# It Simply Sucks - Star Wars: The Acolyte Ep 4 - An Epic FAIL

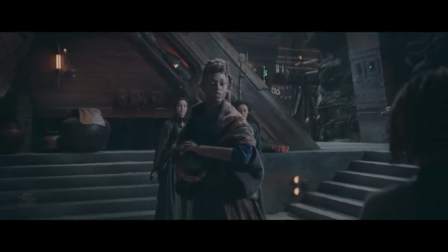Virtually all of them are a static shot at a medium distance, making everything feel cold, dull,
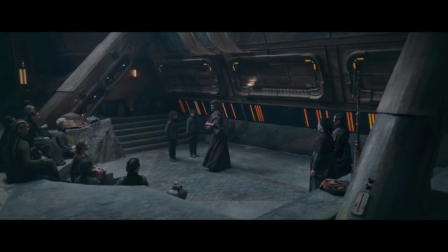and uniform. every great director will tell you that the most significant parts of a movie are told
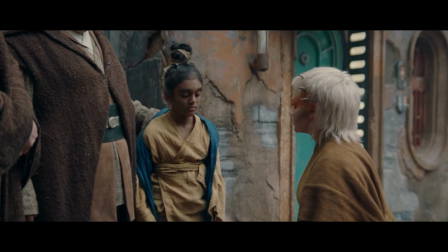through close-ups it's where the actors are given the opportunity to act out and show the audience details about
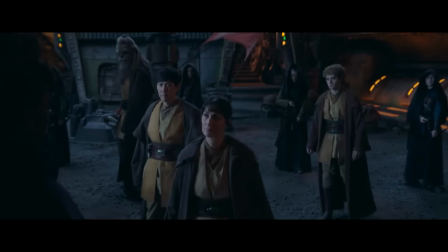the character who they are what the character is feeling and any subtext that needs
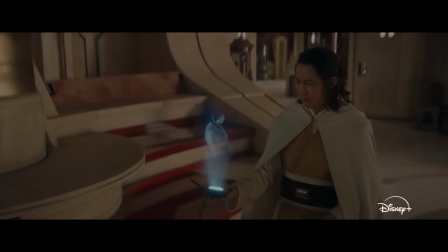to be conveyed a great example is dune part two and if you want
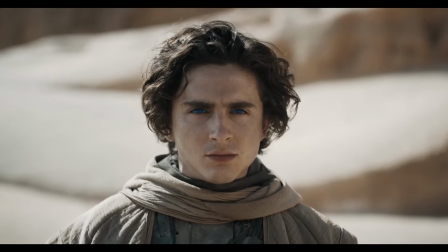to see a fantastic blend of camera shots angles and distances give
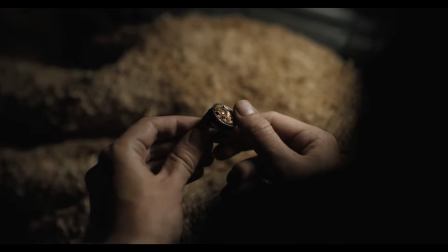it a watch and pay close attention to how Denis Villeneuve uses all of
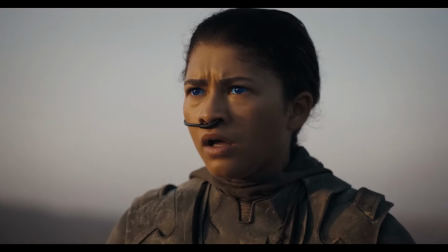these things to tell a story and how much we learn through close-ups of the actor's facial expressions.
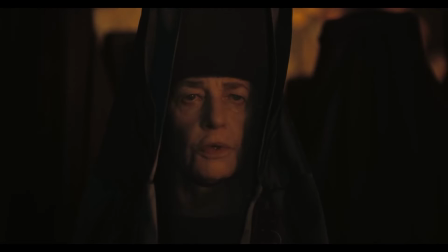Consider what you're about to do, Paul Atreides. Silence!
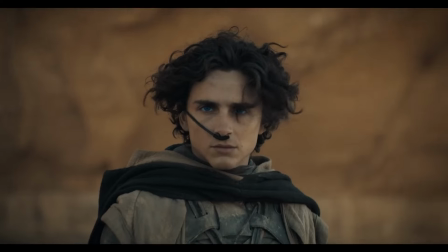Rebecca Ferguson is one of the best actors who can tell a story through her face alone in a close-up.
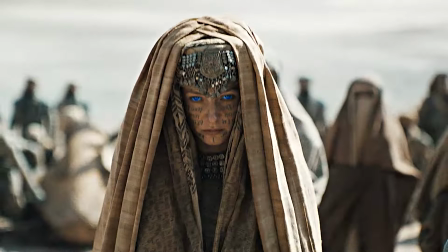Elijah Wood is another with his performance as Frodo Baggins in Lord of the Rings. It's actually why Peter Jackson chose him for the role.
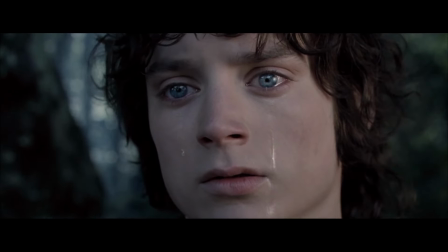He said that Elijah could say more with his eyes than most actors can with words.
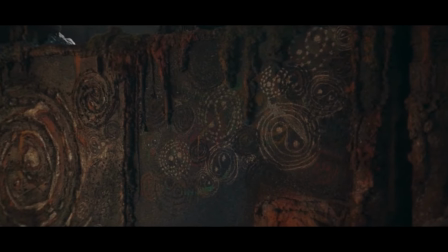And why in the fuck is this episode called Day? Is it because it all happens during the day?
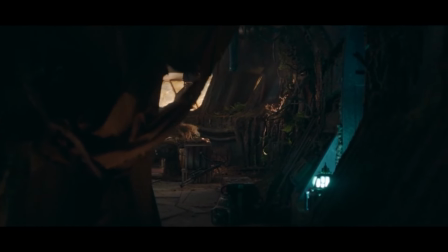Did I miss something? Even the names of the episodes give off a foul stench of, I don't know what the fuck I'm doing. Seriously. Go on. God, I'll tell you, I could spend the better part of an hour going into how pathetic all of the production elements are in this series.
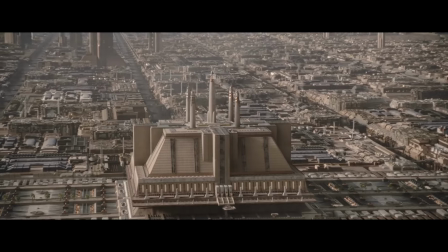There is literally nothing that you can point to and say that it's well done.
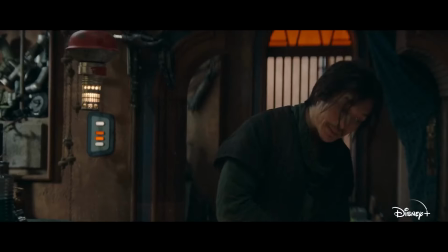Leslie Hedlund's directing screams, I have no idea what the fuck I'm doing. just look at every shot it's dull with only one or two perspectives in
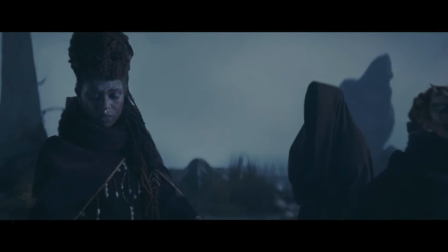every scene there are no creative camera zooms or angles that in any way
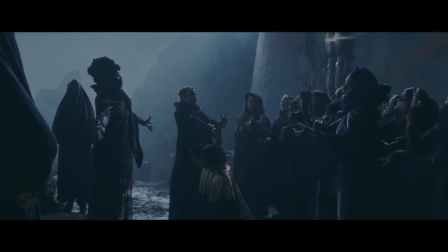confers the slightest amount of expertise with what is being filmed the pacing is
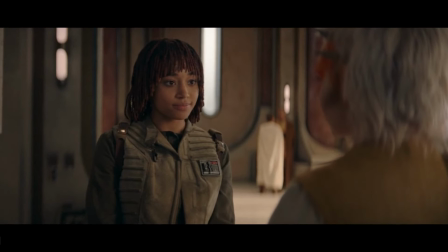stuck in second gear for the entire four episodes which makes watching this show feel like a lullaby is being sung into your ear as you slowly drift off
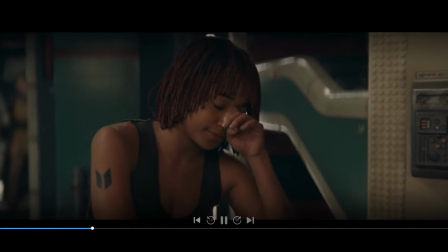to sleep the acolyte is easily one of the most boring tv shows ever made but with the industry being what it is very few people
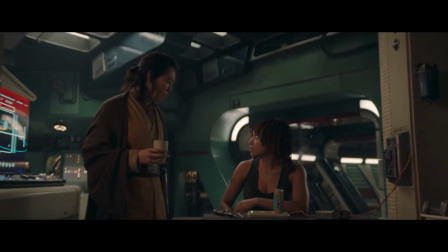will actually call leslie headland out for the abysmal job that she's done she
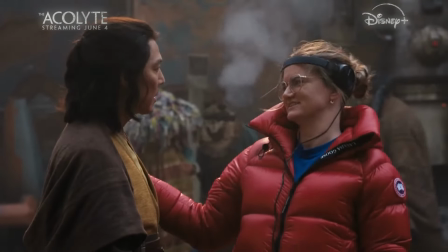spent 180 million dollars putting this thing together and it's utterly
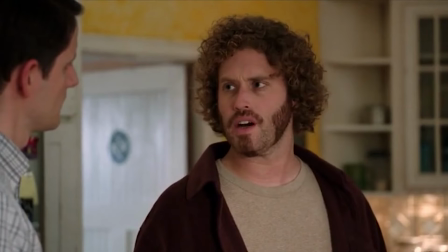a pathetic tv show where did that money go from shallow simple dialogue phrased at a
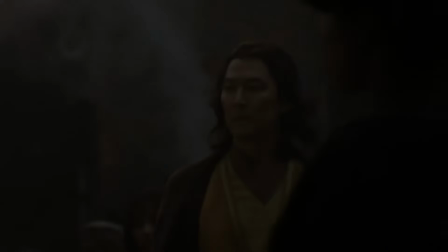second grade level to non-existent world building and terrible scripts that make the
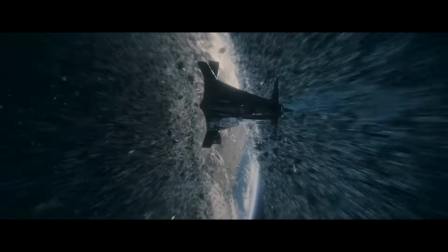actors look like first-year drama students i'm sure that they try their best not to make a
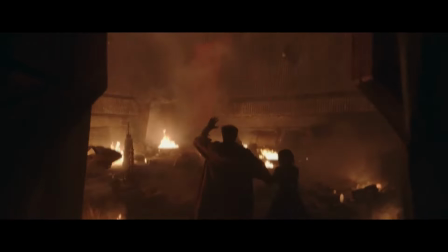scene look stupid but with these scripts They end up looking stupid
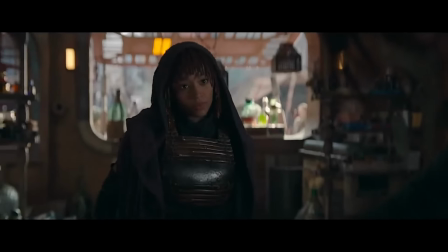anyway bad scripts will turn all actors into bad ones
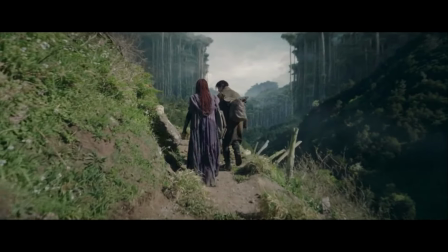Stupid is stupid does sir Then there's one of the most asinine character twists ever
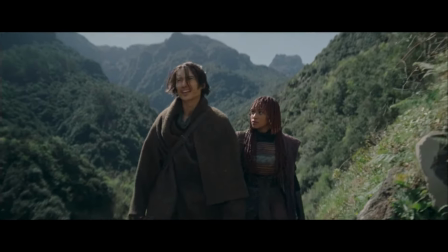written in episode 4 from out of nowhere May decides that she's not going to kill kill Naka and instead
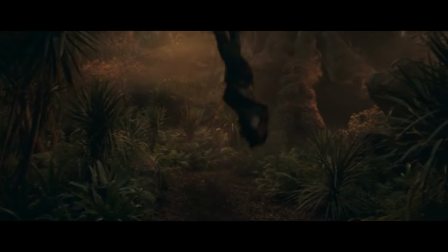She changes sides wait what why?
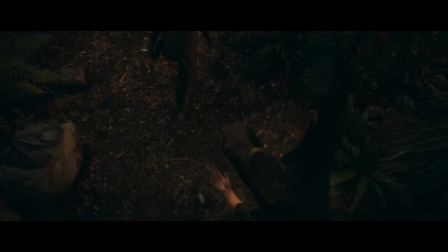Because she's been running through the jungle for long enough to think everything through Which is what any jungle jog will most likely do right make you change
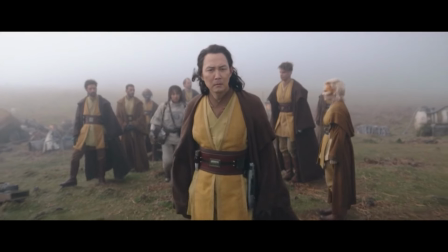your mind on something You've spent the last 16 years of your life training for such a dedicated student to the art of Jedi assassination
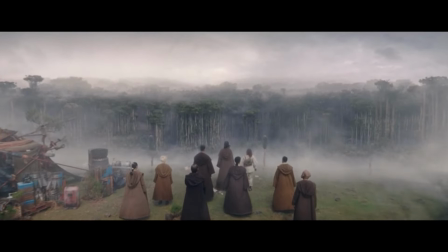16 years thrown down the drain ruined because of a brief run in the jungle I could spend a lot more time ripping into the first four episodes of the acolyte,
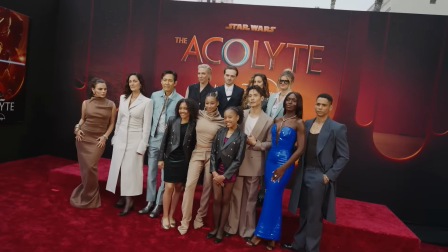which is complete dog shit in every way Still I'd like to say some of my four-letter cuss words for the back half
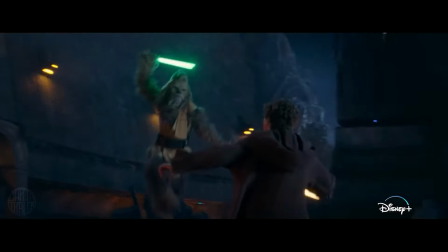of this toilet bowl Disney Plus streaming TV show.
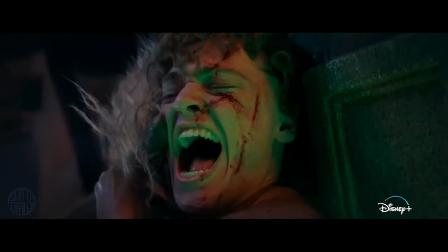There is no way that there can be a Lucasfilm production that will ever come close to being this much of a drama school train wreck.
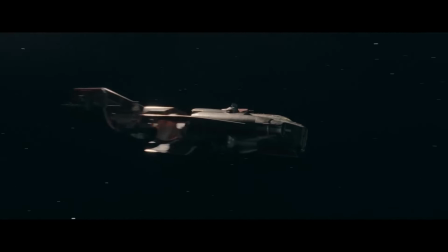Unless they hire the 10th grade drama class at Los Angeles High. This has to be the bottom of the barrel, the end of the road,
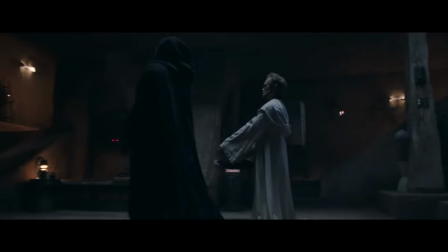the final frontier in this Star Wars decline that's landed this franchise at the bottom of an overflowing septic tank.
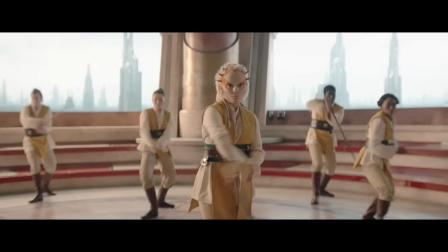It's pretty shitty, my friends. And that's all I have to say about this garbage. And I will see you in our next video.